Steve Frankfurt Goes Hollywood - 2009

I got a call one day from Alan Pakula, and Alan was going to produce a film called To Kill a Mockingbird that Bob Mulligan, his partner, was going to direct. Alan knew about me because he had seen the work I'd done with children, particularly with young children, through the baby products and the like, and asked me if I'd like to do a movie title. And I said, I would love to do a movie title. What's that? And how do you do it? Frankfurt took the job and decided what would be most effective would be to do the opening credits as if they were coming from the mind of the young girl who's at the center of this story,
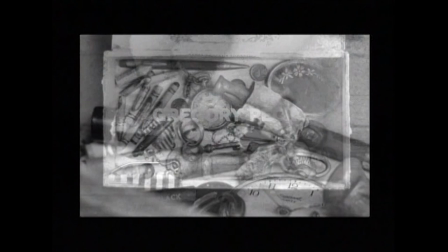(4:49)
a girl named Scout. So I was looking for a way to get into her head in terms of what she was thinking, what she was really all about, and to learn about her
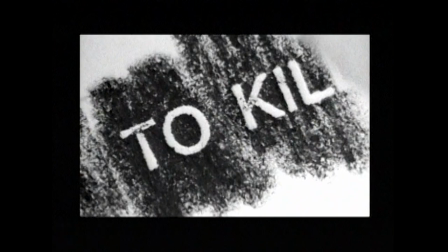(4:59)
because if this was going to be a title section, it would be a way to set up the premise of the film in a very succinct way, and yet a way that would be very touching.
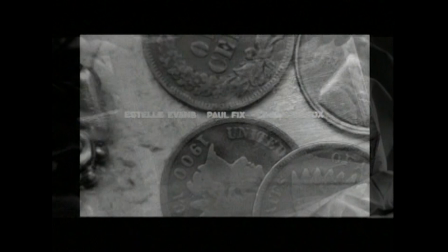(5:09)
I remembered that
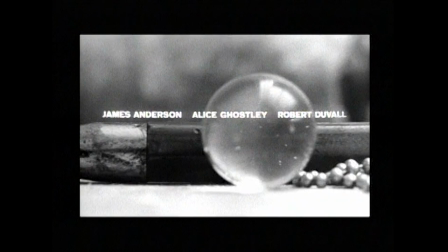(5:11)
Scout and her other buddy used to carry keep all the little treasures in a cigar box that they had in the
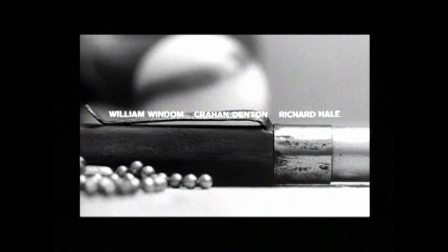(5:20)
in her dad's his own room.
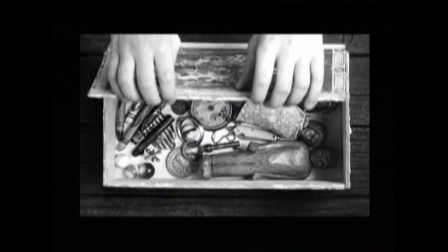(5:24)
And I decided I would try to find a way to find a cigar box, and that becomes the treasures, really became the treasures of a little girl's life. I went and found a little girl here in the city. I took her over to Tony Schwartz's studio, who was the best sound documentarian around, and I sat on the floor with her in the basement for 2.5 hours talking to ourselves. And we took that track and we used it against my cigar box. And I decided to use a marble in the box and let it roll through
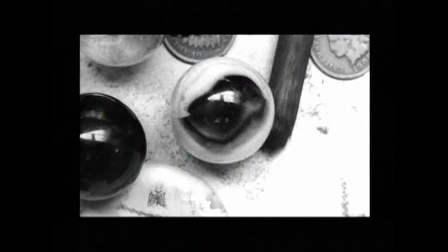(5:52)
the box and touch another marble as a downbeat to bring in this music.
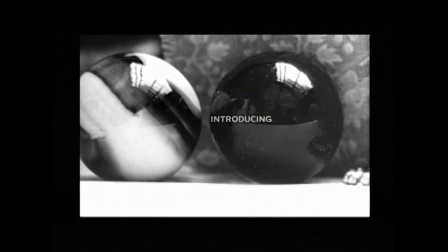The funny part of the story, though, is that nobody knew how I did it. The only person that knew how we made that happen was a man who I was thought was a bloody genius in this business. His name was Lou Wasserman. He literally was the most powerful man in all of the history of the movie business. And he came in when we were shooting this thing, and he said, "You put a magnet in the marble, right?"
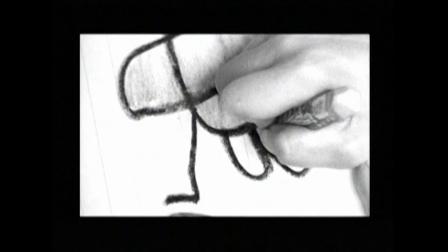(6:27)
I said, "Did someone tell you?" He said, "Of course no one told me. That's the only way you could have done it." I said, "I'm very impressed," and he walked out. The sketch was really done to create stationery for Mr. Pakula. We sent a gal by the name of Bodie Boatwright, who was working for Allen at the time, and she was the assistant producer, all over the South. We set up contests in about 12 schools in the South for kids to draw mockingbirds.
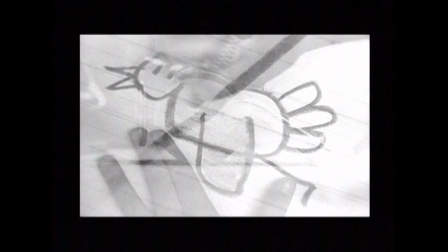(6:52)
That's where the mockingbird drawing came from. That I used it in the way I used it, but it came from, there was a kid in Georgia who did the piece.
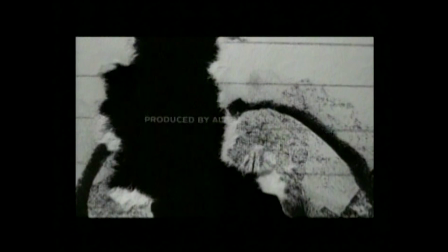(6:59)
Now, we used it as the end of the main title because my feeling was the tear, and if you listen to the little girl, she said,
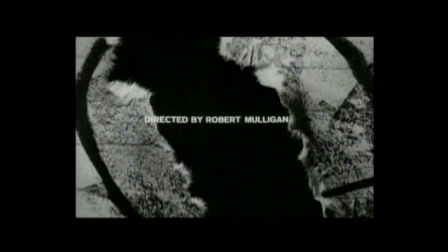(7:06)
and we used that cut to segue to the trees and the branches of the town,
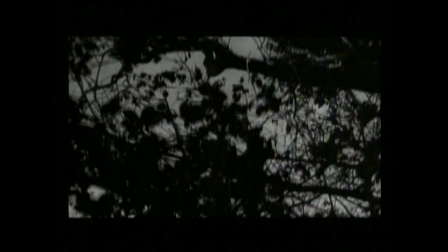(7:11)
and it has a way of just touching you in a very, very powerful way, whether to the heart, to the head, but you get it.
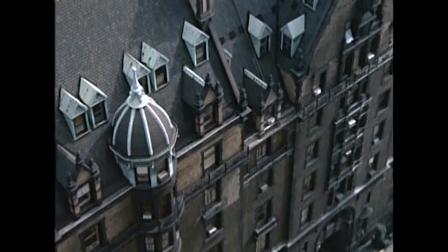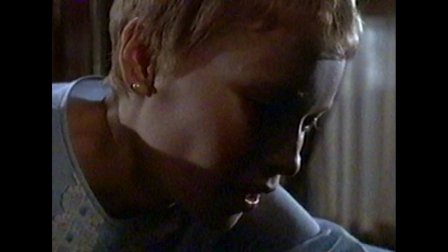The line that we came up with for the campaign was simply, "Pray for Rosemary's Baby." And I was looking for a way to take a line like that in the campaign and to use it in a way in media that would be unexpected. Again, resist the usual. We found a black baby stroller.
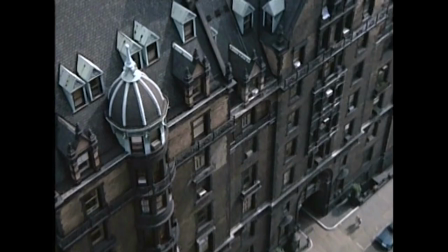(7:49)
We put it on a rock in Central Park, right across the street from the Dakota Apartments, which is where the movie takes place.
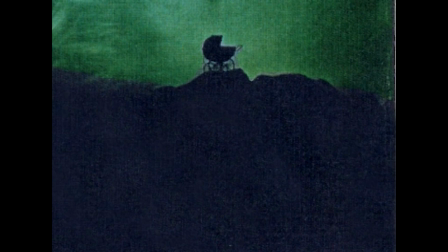(7:55)
And we shot it from a lower angle. George Eliot was the photographer. He was wonderful. Phil Gibbs was the designer. And we did it in a way that simply gave it a kind of an austere quality.
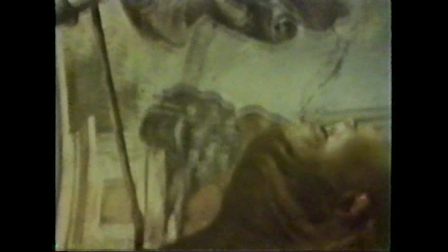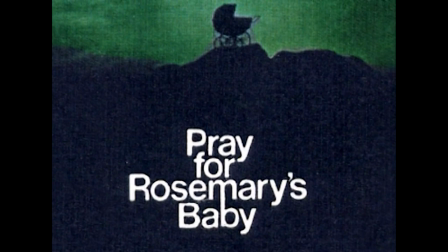(8:14)
And we superimposed Mia Farrow's head behind it as the background to the whole thing.